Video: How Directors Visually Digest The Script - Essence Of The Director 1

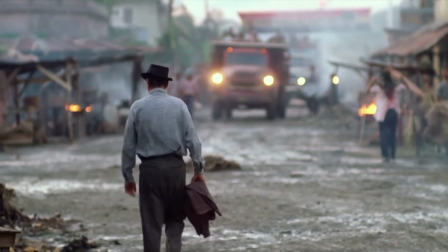[8:23]
The fictional town of Porvenir has no specific country, no exact real-world counterpart,
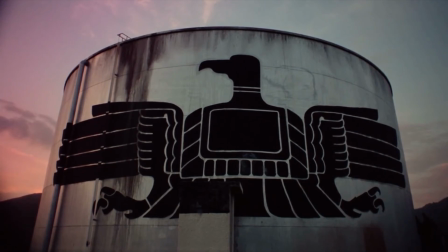[8:28]
but the involvement of an American oil company that looks past a dictatorial government and extreme poverty reflects truth.
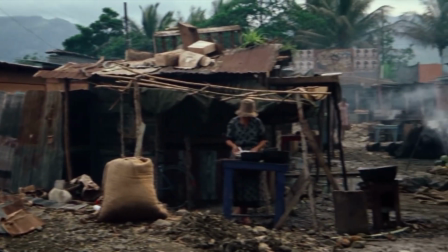[8:35]
Friedkin lingers on the dirt and the sweat, the inability to escape the gaping maws of poverty.
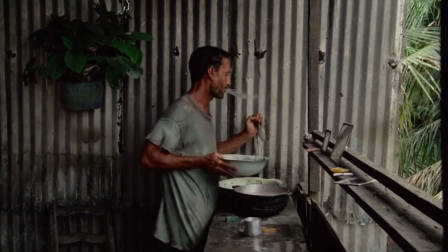[8:41]
This is Purgatory. Its central characters have been cast here for their sins and bide their time as penance,
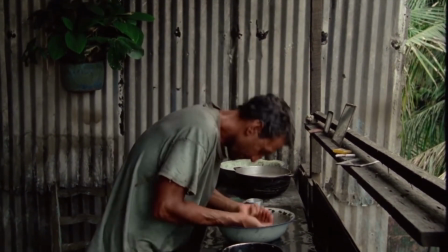[8:47]
while caught in a limbo between the life they once lived and the deaths from which they are running.
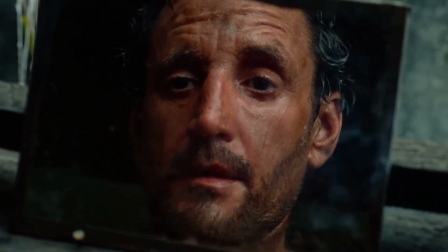[8:52]
The four weary characters stay in the purgatory of Porvenir can be equated to what Camus calls the act of eluding.
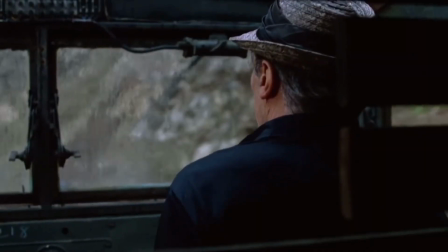[8:59]
This is a journey of 200 miles, but every step feels like a fight when there's dynamite strapped to your back.
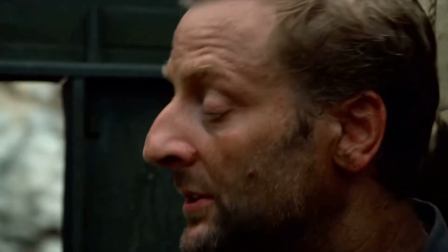[9:06]
Close-ups by cinematographers John M. Stevens and Dick Bush show us the sweat pouring off our leads,
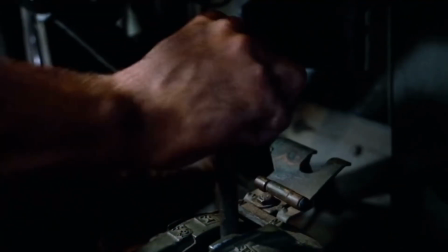[9:12]
feet punching the gas and brake, hands grappling with constantly shifting gears.
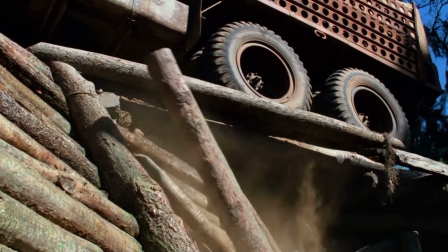[9:16]
It's unrelenting and it only gets worse as the world itself seems determined to destroy our characters.
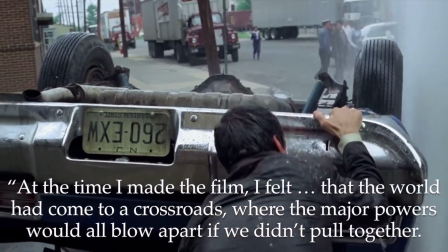[9:22]
At the time I made the film, said Friedkin, I felt that the world had come to a crossroads, where the major powers would all blow apart if we didn't pull together.
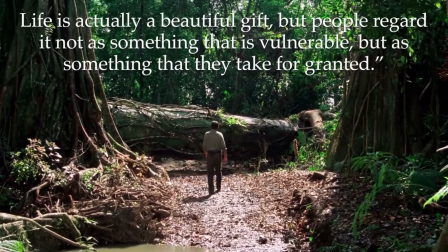[9:31]
Life is actually a beautiful gift, but people regard it not as something that is vulnerable, but as something that they take for granted.
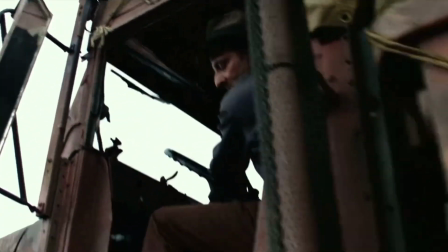[9:37]
Green's script has no foreshadowing of what's to come, no shift in pacing to hint toward a treacherous twist.
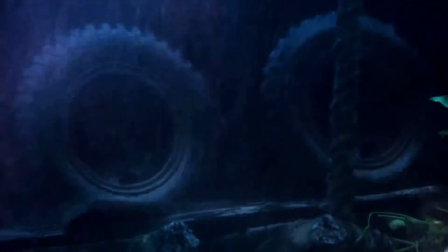[9:42]
The way that Friedkin and his editors cut the film rams straight into the next obstacle without slowing down,
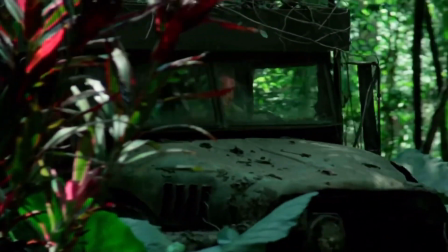[9:48]
and as soon as one danger has been bypassed, the film immediately cuts to the next situation without a pause for breath.
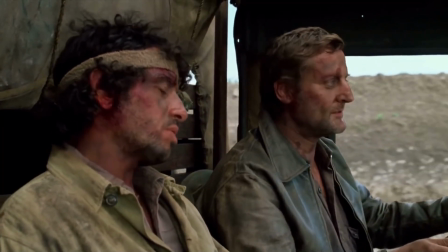[9:55]
When its characters celebrate or reminisce, they find themselves in even worse danger because they mistakenly believe that the world has given them a break.
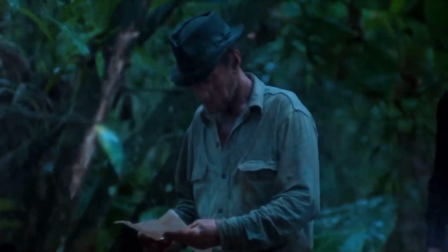[10:03]
Late in the film, our two trucks come to a fork in the road and go their separate ways.
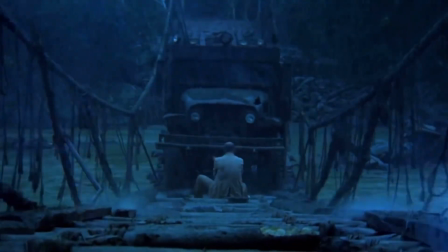[10:08]
Jackie and Nilo feel like they made the right choice, but are quickly forced to drive over a rope bridge in the middle of a storm,
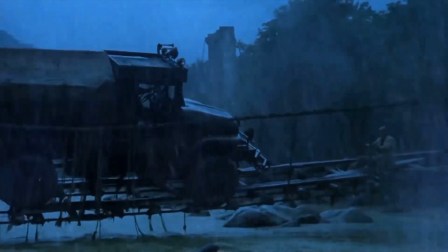[10:15]
carefully guiding the tires across slowly breaking planks. It's a death-defying, harrowing sequence, but they make it.
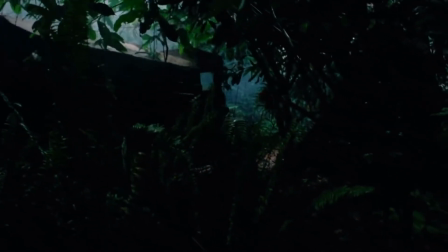[10:22]
They celebrate, and we as an audience feel like we can breathe again, only to smash cut to Manzone and Kasem at the same bridge.
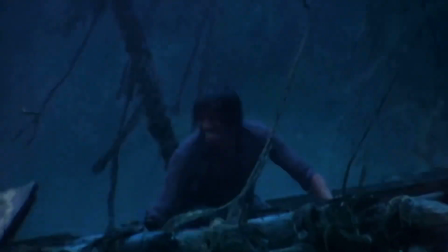[10:29]
It didn't matter what path they took, fate led them to the same place.
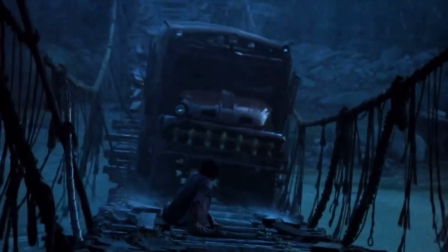[10:34]
Crossing a more broken bridge in an even worse storm fries the nerves of both character
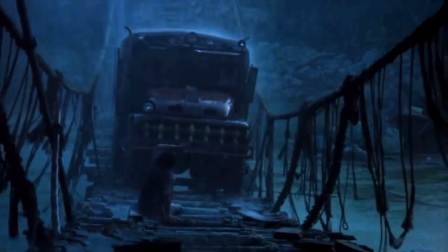[10:39]
and audience as we repeat the fight to survive with even worse circumstances.
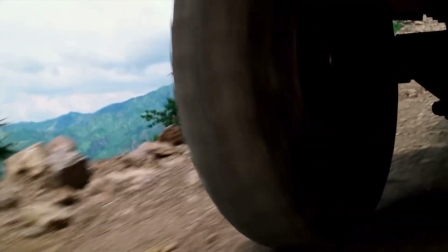[10:45]
It's not a coincidence that when the worst seems behind them, it's Sorcerer that explodes from a blown tire.
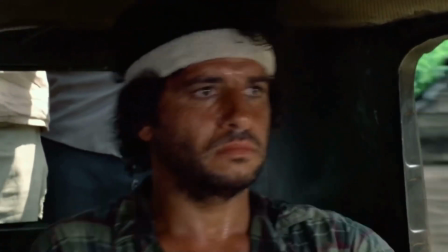[10:55]
This tinge of supernatural is underlined by the haunting electronic score by Tangerine Dream.
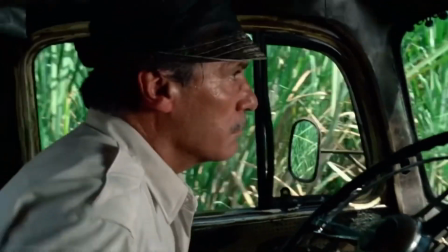[11:01]
Its inorganic feel creates an ethereal atmosphere. At times, it enforces its character's bravery.
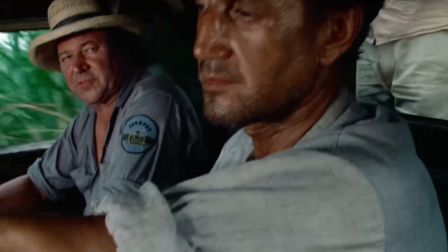[11:07]
At others, it feels like a shrieking demon casting a spell.
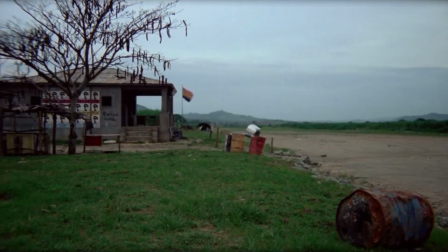[11:10]
Large swaths of the film go unscored, instead focusing on the sounds of the jungle and the people toiling away.
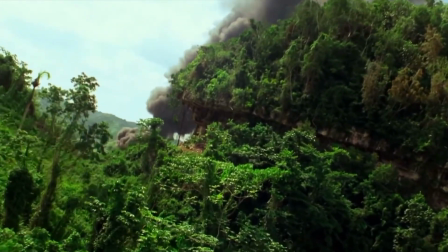[11:17]
When it does kick in, Tangerine Dream's music makes moments like the reveal of the burning oil well
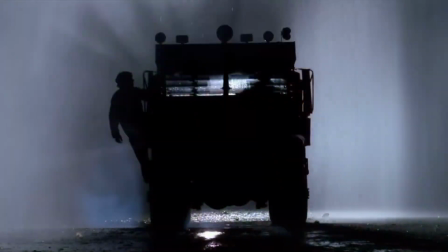[11:27]
or the creation of the trucks
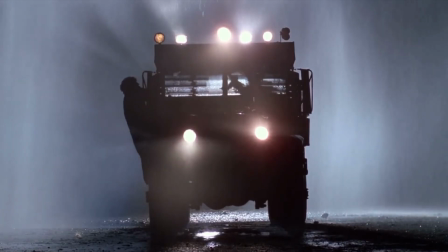[11:33]
feel monumental and almost spiritual.
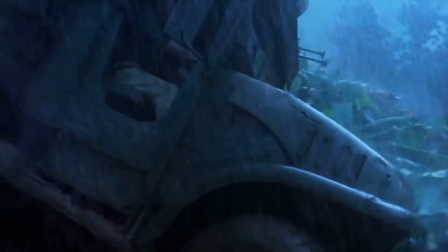[11:36]
Possibly even more frightening than the idea of fate is that this cruel, terrible, deadly journey is simply the result of an indifferent world.
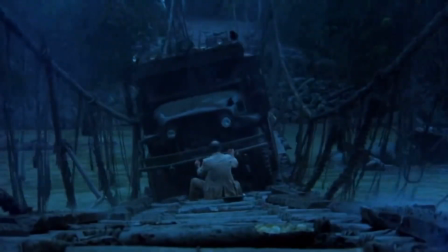[11:43]
This is death. It's all around us. This is fate. It has no care for us.
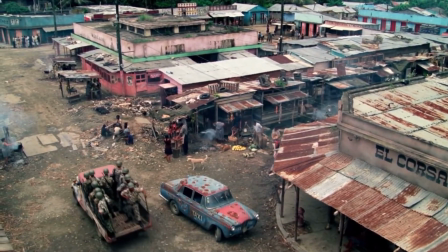[11:49]
What comes at Sorcerer's very end is not so much a final, cruel twist, but the world's final assertion of its power over all our lives.
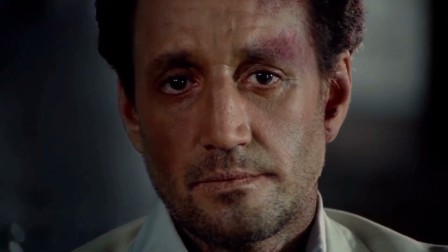[11:58]
No matter how hard we fight to survive, the next struggle still awaits us. This is the world.